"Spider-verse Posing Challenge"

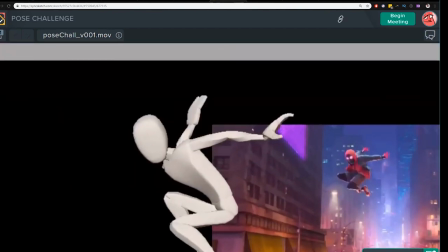53:00 Right now it feels like your arm is a little bit too close to camera.
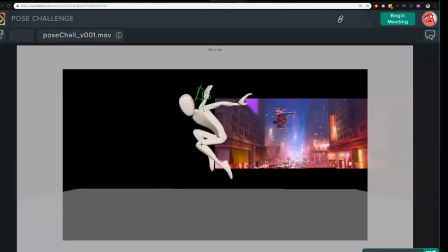53:06 I think you could push it back in space and I'm not sure if you're using, it's hard for me to tell because I can't spin the character, but I assume it feels like there's not any shoulder use there,
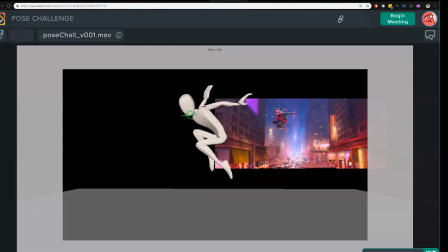53:21 or it's bent a little bit the wrong way and the forearm should be a bit higher. You're almost kind of getting something like this if I was to like just draw the arms connecting without the head in the way.
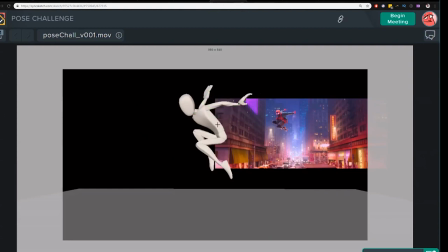53:40 Kind of shoot, you should be creating this shape through there. And this one will be really the farthest thing away from camera.
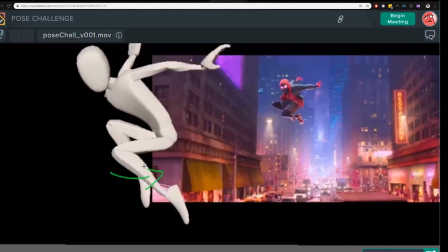53:51 We could turn these legs a little bit more towards camera as well. So he feels just overall, I think, a little bit too sideways with the way the arms and legs and the hips are positioned.
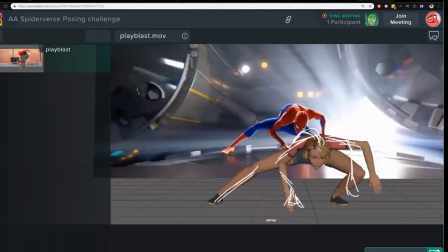54:04 And that's the big thing there. So in general, what we're missing is a little bit of seeing more of the side of the torso. You got the upper back in there. That's great. What's happening more with the hips here, I think the hips are going this way and the chest is going that way.
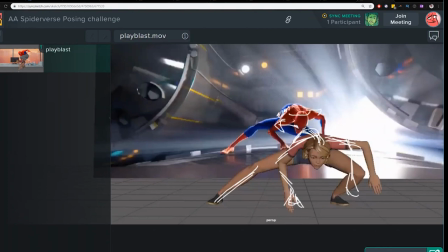54:21 And that's what really lets us see that and see the shoulder there more. I think you're pretty close on the angle that the shoulders have. I think the hips could probably be tilted a little bit more like that if you could get there, which would help you with this leg a little bit more.
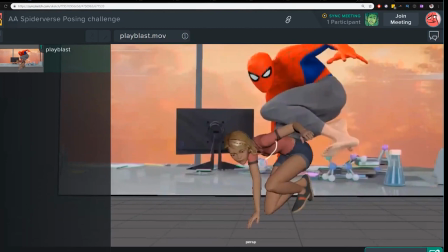54:43 That's the big stuff. So I think the chest would rotate a little bit more like this, so we'd see more of the front of the shoulder.
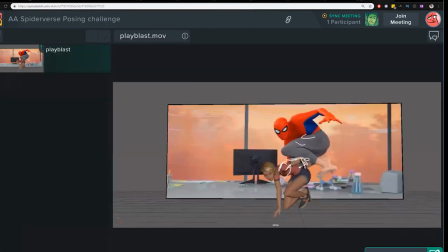Overall, it's pretty good.
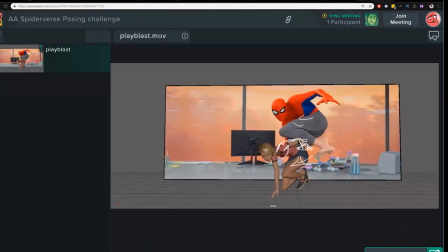54:59 I think you could continue twisting the hips this way so that we just see more of that leg.
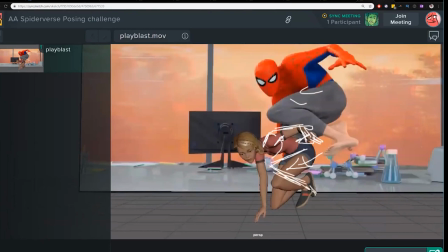55:06 I know it's tough to, you know, you want to get the proportions as close as you can because that's what makes their poses so appealing. Sometimes there's only so much you can do with your rig, though, if the proportions are vastly different.
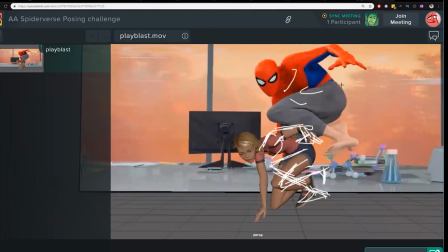55:24 The twisting of the chest to be more to the upright will give you more of this angle too, which will tweak the shoulders to give us the kind of view that we want. And that will help you reach further down with this hand as well.
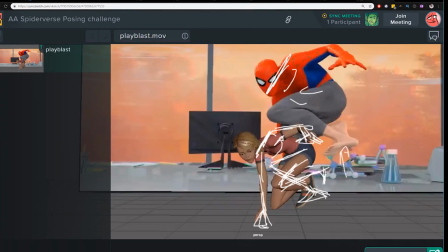55:41 I completely forgot about the shoulders and that pose. Yeah, so that's huge. And so the shoulders and the chest rotation are two big things you want to focus on then.
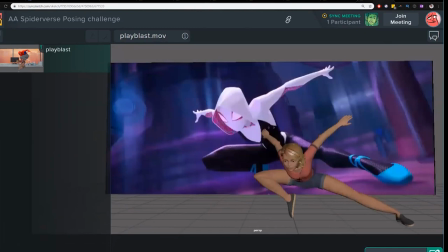55:54 Okay. So here,
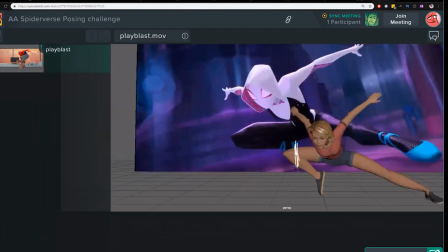55:57 another thing that's really helpful for like poses is the relationship between where the hips sit over a foot or not. So that tells you, you could probably get a little bit closer to this foot, I think, to just push this angle a little more.
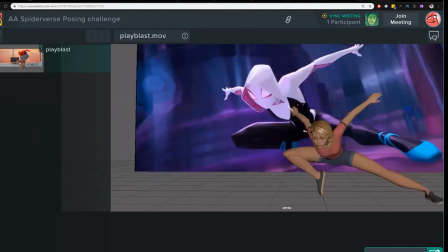56:18 And then I think also the chest is a little bit more this way, with the torso leaning more like that. So it runs all the way up through the arm, like we talked about.
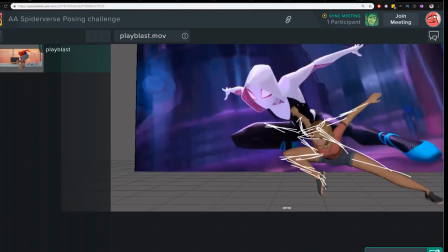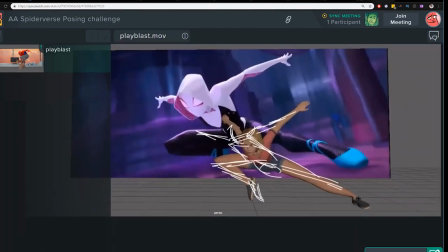56:43 That's the big thing. Pretty close. We got some broken ankle there, or a sprained ankle.
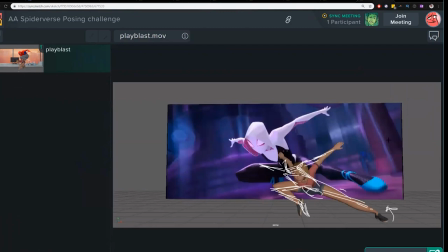56:54 Rotate that guy up.
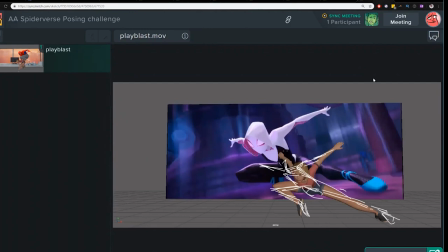56:58 I noticed a lot of animators actually have, like, I don't know if this is the case with you, but a lot of animators have reservations about like taking the foot from being flat on the ground and like tilting it at all,
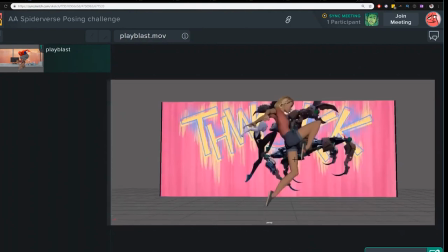57:11 because you're like, oh, I got, there's gonna be so much more work in my blocking if I have to roll the foot around.
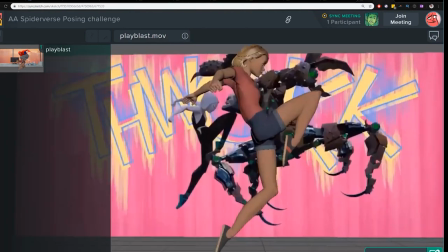57:18 Okay, so pretty good. I think you can push the curl more. Not sure if you can help this kind of shape. Yeah, I tried it on Maya and I found a little controller that can correct the shape. Where is it?
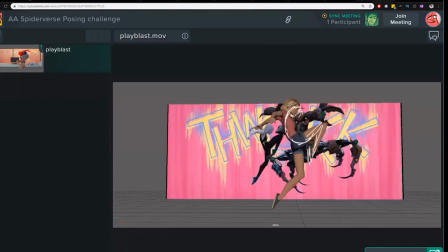57:39 I think you could push the curl more all the way up through the head as well, like I suggested to everybody.
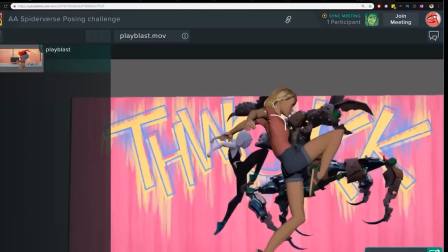57:47 And again, creating some of that twist in there so that the chest is open to camera as these hips are further away. And that will help you with the shoulder and this arm being a little bit more open up to us.
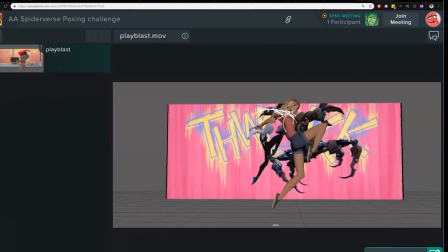One of these days, I'm going to do 2D animation. You never did that before?
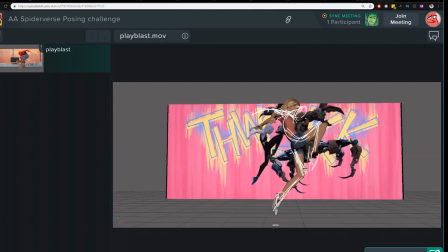58:17 I tried it. I did basic stuff, but I mean for more advanced things.
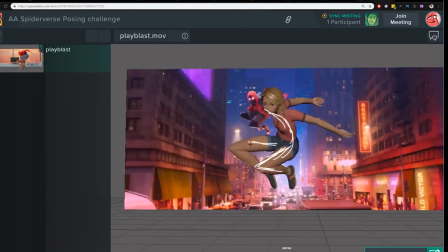Cool. So this one's pretty close. I think it's, again, pushing the intensity so that the body's a little more leaned in.
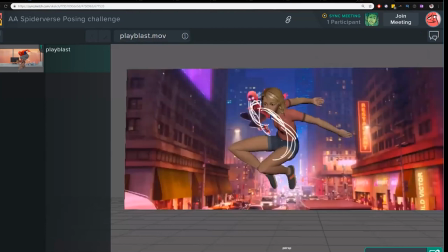58:53 You're getting that curl all the way through. It feels, you know, it feels more like he's into the pose, like I'm flying. That stuff's subtle, but that's where really we first feel the emotions. Seeing those shapes.
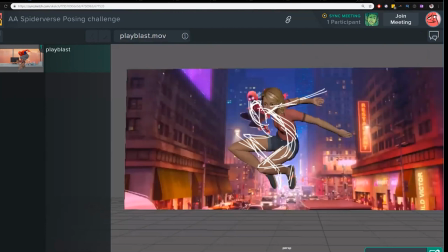59:10 And then that helps you again with that shoulder and getting that thing in there. And you could also, if I hide the drawings, you could twist the chest to be open towards us more. Right now it's just straight in line with the hips. All right, so how did your poses turn out? Or what's one thing that you learned about posing if you didn't do the poses? Leave a comment below and let me know. I'd love to hear about it.
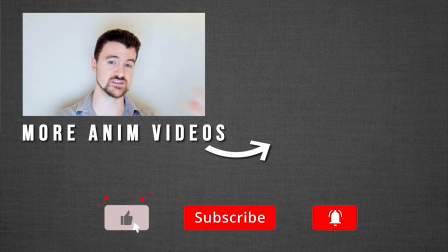59:35 Did you enjoy this challenge replay? If so, then subscribe and ring the bell for more videos just like this in the future.
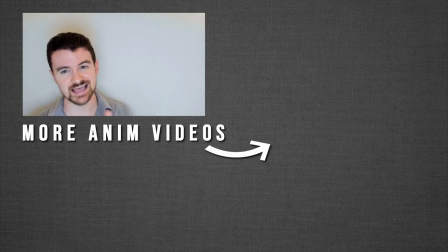59:42 And remember, if you want to be part of the next live challenge, check out the links in the description below.
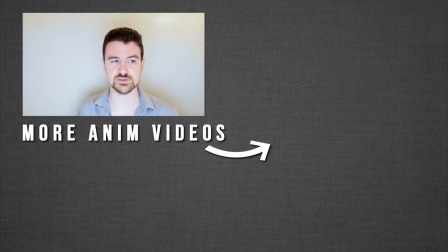59:48 You can join for free. Until next time, feel free to check out some of our other animation videos over here. And happy animating.